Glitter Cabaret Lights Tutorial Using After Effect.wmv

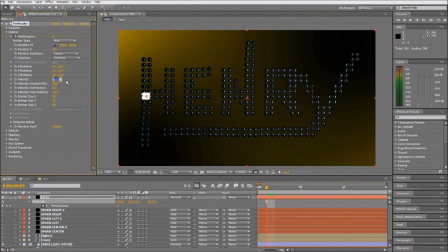28:39 We change the emitter type to box and velocity a little bit up, and we have to adjust the geometry of the particles to the letter. Velocity maybe a little bit up.
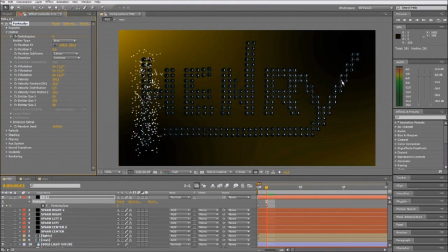28:58 2000 will be good, and the emitter size, we have to change the emitter size to fit on the letter. Let's see.
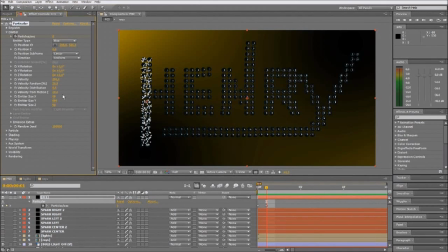29:11 Okay, that's the basic setting. We have to adjust a little bit, maybe
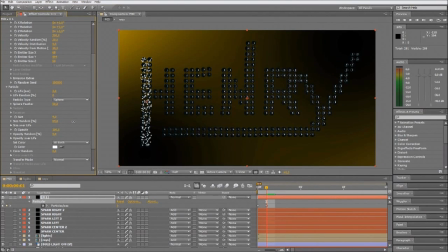29:29 the particles, the size of the particles a little slower and more random to edit a little texture, just like we did before.
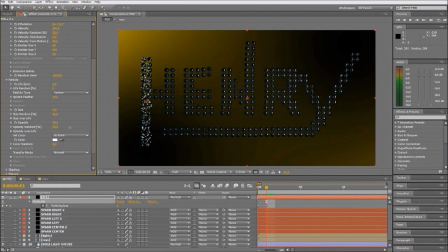29:45 And we turn the opacity down and go up with the random again. No, 100 will be good, but now maybe
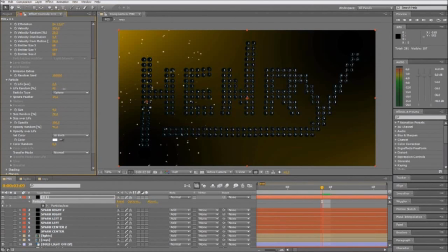30:01 they don't have the random life to make it more realistic, and the random size maybe was a bit higher. Now it looks better.
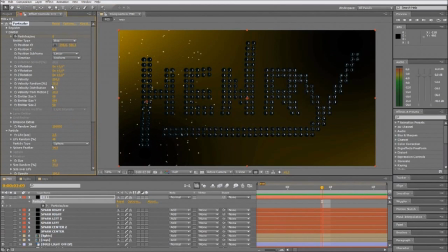They moving a little bit slow, so we turned up the velocity to 4000.
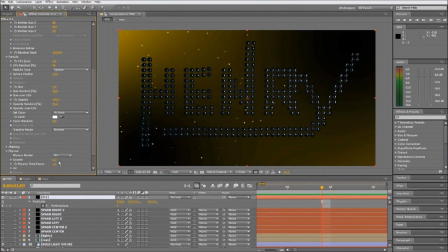30:31 It looks better now. And we add a little bit of gravity, but just a little bit. We want them to spread and then fell down a little bit, but not too much. It's not like the falling water that we did before.
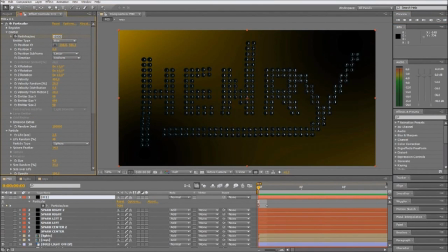30:51 It would look good for this effect. Maybe we have to add a little bit more particles. Okay.
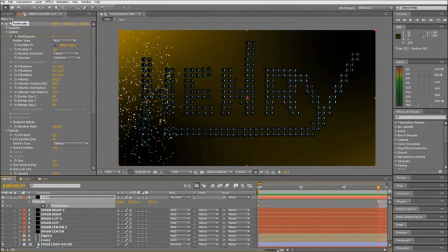31:10 $30,000. Now it's starting to look good. The effect of the explosion is working better now.
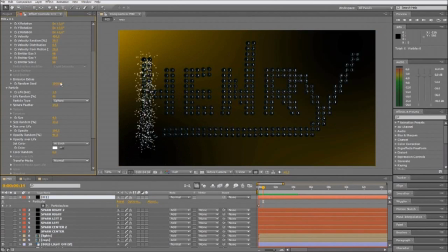31:27 They changed the life. Maybe it lived too long. Nah, not. It's too short. So we left it on 2.3. That works. Okay.
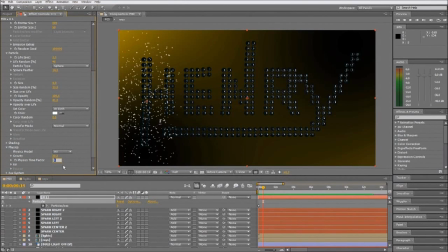31:51 And now we will change the physics time factor to 2. They move faster now, but it looks a lot more like an explosion. Now we maybe turn down the particles again, 8000.
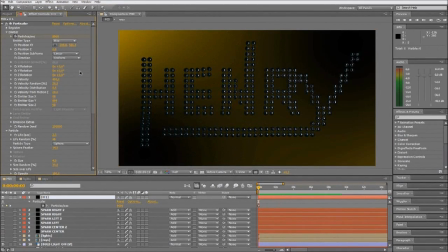32:09 And I think this is the effect that we were looking for. Now the explosion works just fine. Maybe a little bit smaller particles.
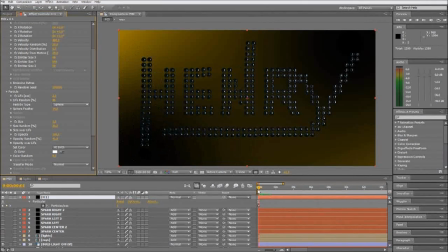32:31 Yeah.